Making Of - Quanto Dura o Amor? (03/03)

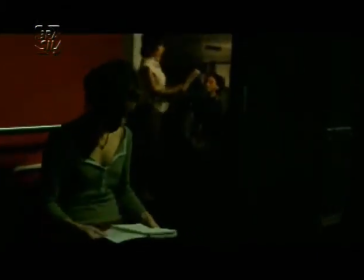4:07 E ela é uma câmera de cinema digital, que é um pouco diferente de vídeo, porque ela grava direto para a data, para o arquivo de computador,
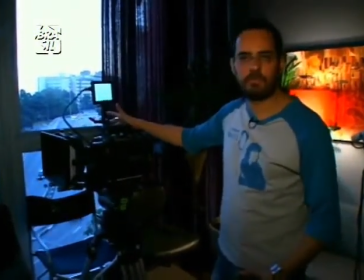4:13 em 4K, que é uma imagem de 4 mil linhas,
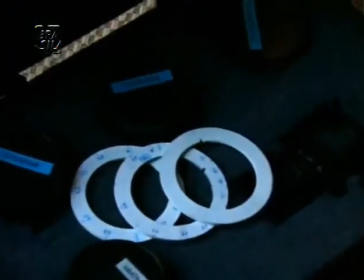4:17 que é o equivalente a uma imagem de Super 35, que permite que a gente use ótica de Super 35 nela.
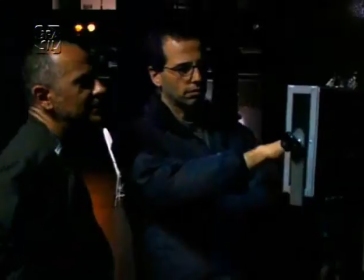4:23 E outra coisa é que a gente consegue ter uma monitoração HD, que para o diretor e para o diretor de arte é muito mais confortável do que um vídeo do vídeo assist, de uma câmera de cinema. Isso dá, na verdade, mais segurança para o fotógrafo, porque o fotógrafo pode arriscar mais.
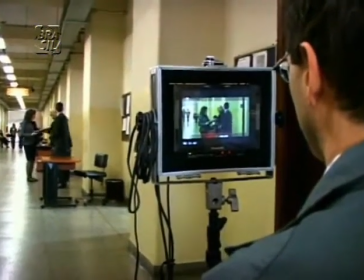4:37 Também você entende melhor o que você está realizando. Então, Quanto Duro Amor foi o primeiro filme rodado aqui no Brasil, de longa-metragem, a utilizar essa tecnologia.
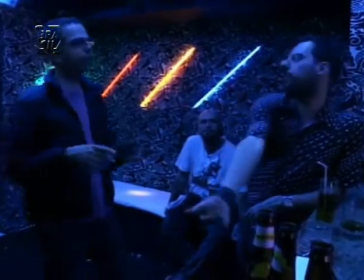4:49 Será que o Nuno não entra ali? Porque a gente pode entrar aqui.
E aí, Marina?
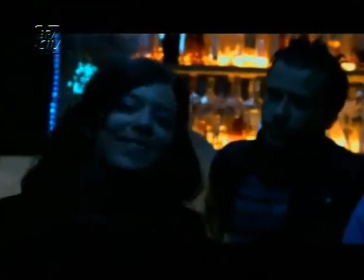4:55 Sua gata está arrebentando, hein?
No meu mestre de trabalho, eu não filmo um plano, eu filmo uma cena. Eu sempre filmo uma cena, porque eu acho que os atores precisam estar em ação, interagindo. Então, era um plano por cena, pouca decupagem.
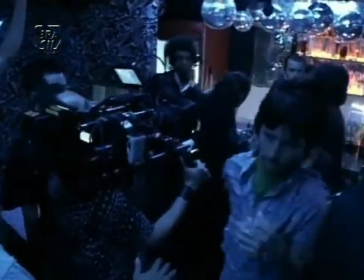5:13 O plano sequência, ele me deu essa possibilidade de manter esse método de trabalho, que é filmar a cena inteira,
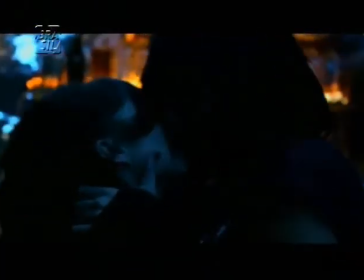5:19 mas ao mesmo tempo iluminar e preparar e deixar esses planos todos bem desenhados.
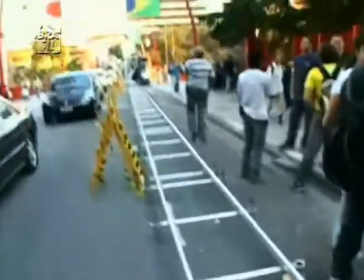5:25 50 metros de trilho são exatamente para o momento em que o
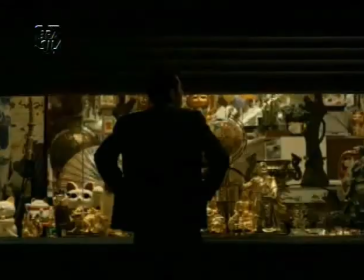5:30 Gil olha a vitrine e depois fica pensando o que ele faz,
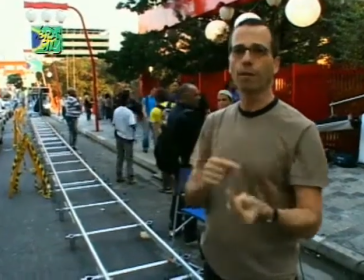5:36 se ele continua ou não o namoro com Maria Clara.
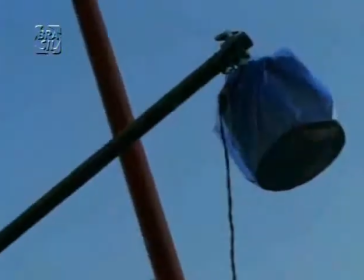5:42 Um carrinho de movimento vai ser para a câmera e o outro vai ser com uma girafa de luz.
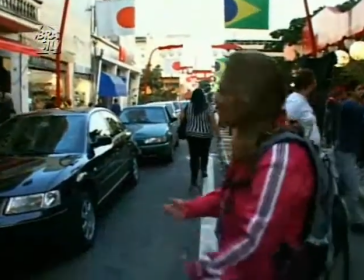5:49 Aqui parando numa terça-feira, às 6 horas da tarde, o Transito de São Paulo, criando problema para a CET.
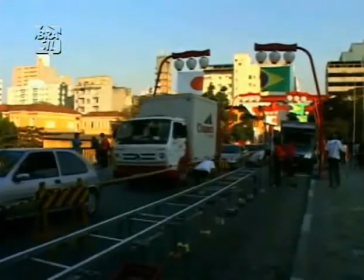5:54 Porque o contexto da cidade, acho que é uma coisa que o Roberto sempre se preocupou.
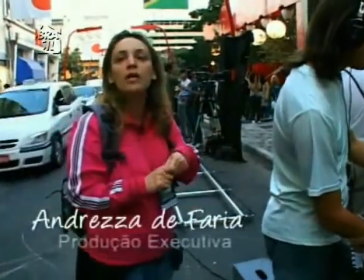5:57 De ter o conceito da cidade de São Paulo, aonde está inserido o condomínio, o que representa isso na vida dos paulistanos, é legal.
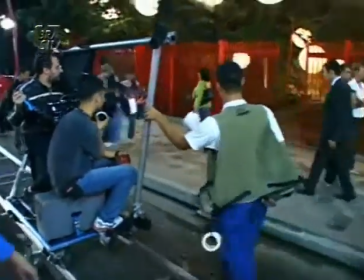6:04 Vai. Por ser ambientado na região central de São Paulo, precisava de muitos figurantes para que as cenas fossem verdadeiras. E, ao mesmo tempo, um controle da figuração e dos passantes naturais da rua que não poderiam aparecer.
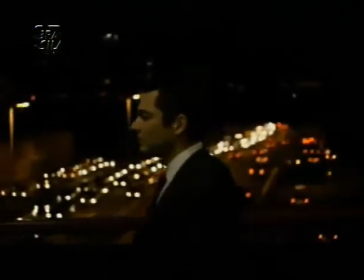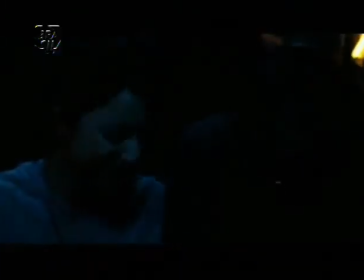6:26 A maior parte das filmagens foram à noite, porque o filme mostra muito a cena noturna da cidade de São Paulo.
É a Bárbara Paz? O meu é que tudo dá bem. Diretor?
O Roberto me ligou um par de semanas atrás, me disse que queria que a Bárbara e eu fizéssemos uma participação. Eu sou super fã do Roberto, adoro o Contra Todos, acho o filme incrível.
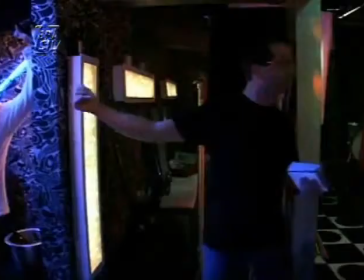6:53 Então eu fiquei super feliz de fazer essa participação. Vocês ocupam o lugar deles.
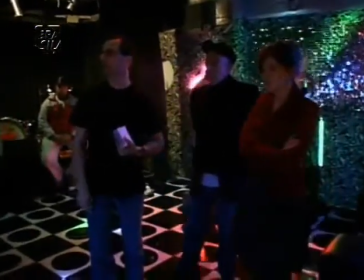6:59 A gente chegou aqui uma da manhã, está um bom frio paulista, uma noite gelada, tudo rolou mil maravilhas, uma equipe ótima, figuração engraçada.
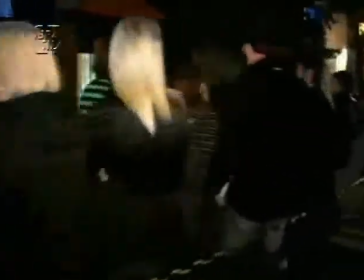7:10 Aqui no miniclube, maior número de figuração, a gente vai pedindo indicação, amigos,
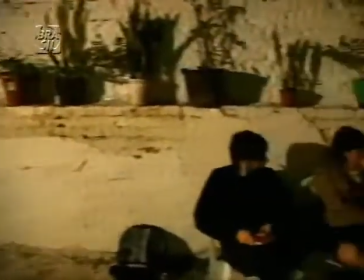7:16 sai à noite, Rua Augusta, pela rua você fala com as pessoas, eles te passam amigos também. E assim, aí vai juntando, a gente consegue uma galera do universo do rock, da balada, para não ficar uma coisa montada assim, meio fake.
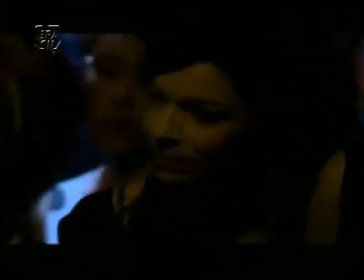Essa história eu acho que só poderia acontecer numa cidade com a dimensão de São Paulo.
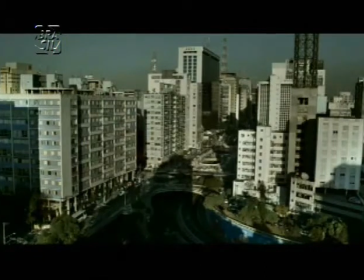7:47 Sabe, eu acho que isso que eu quis mostrar, e por isso que tem os planos de cidade dentro,
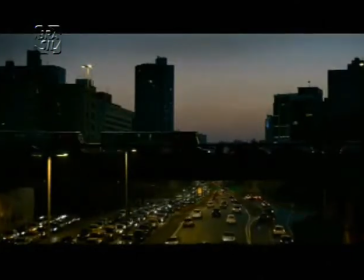7:52 e tem aquelas pessoas pequenas andando nos viadutos e perdidas na imensidão da cidade. Porque acho que um tema forte do filme é a solidão e ficar sozinho mesmo, desse jeito,
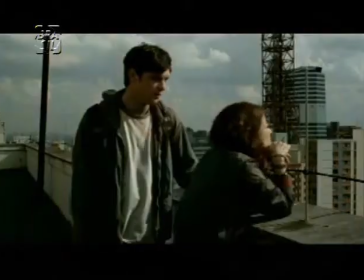8:06 só numa cidade do tamanho de São Paulo.
Não esqueci você, Caio.
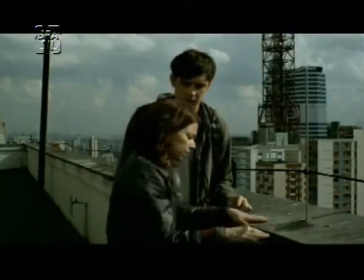8:12 Não vou te esquecer.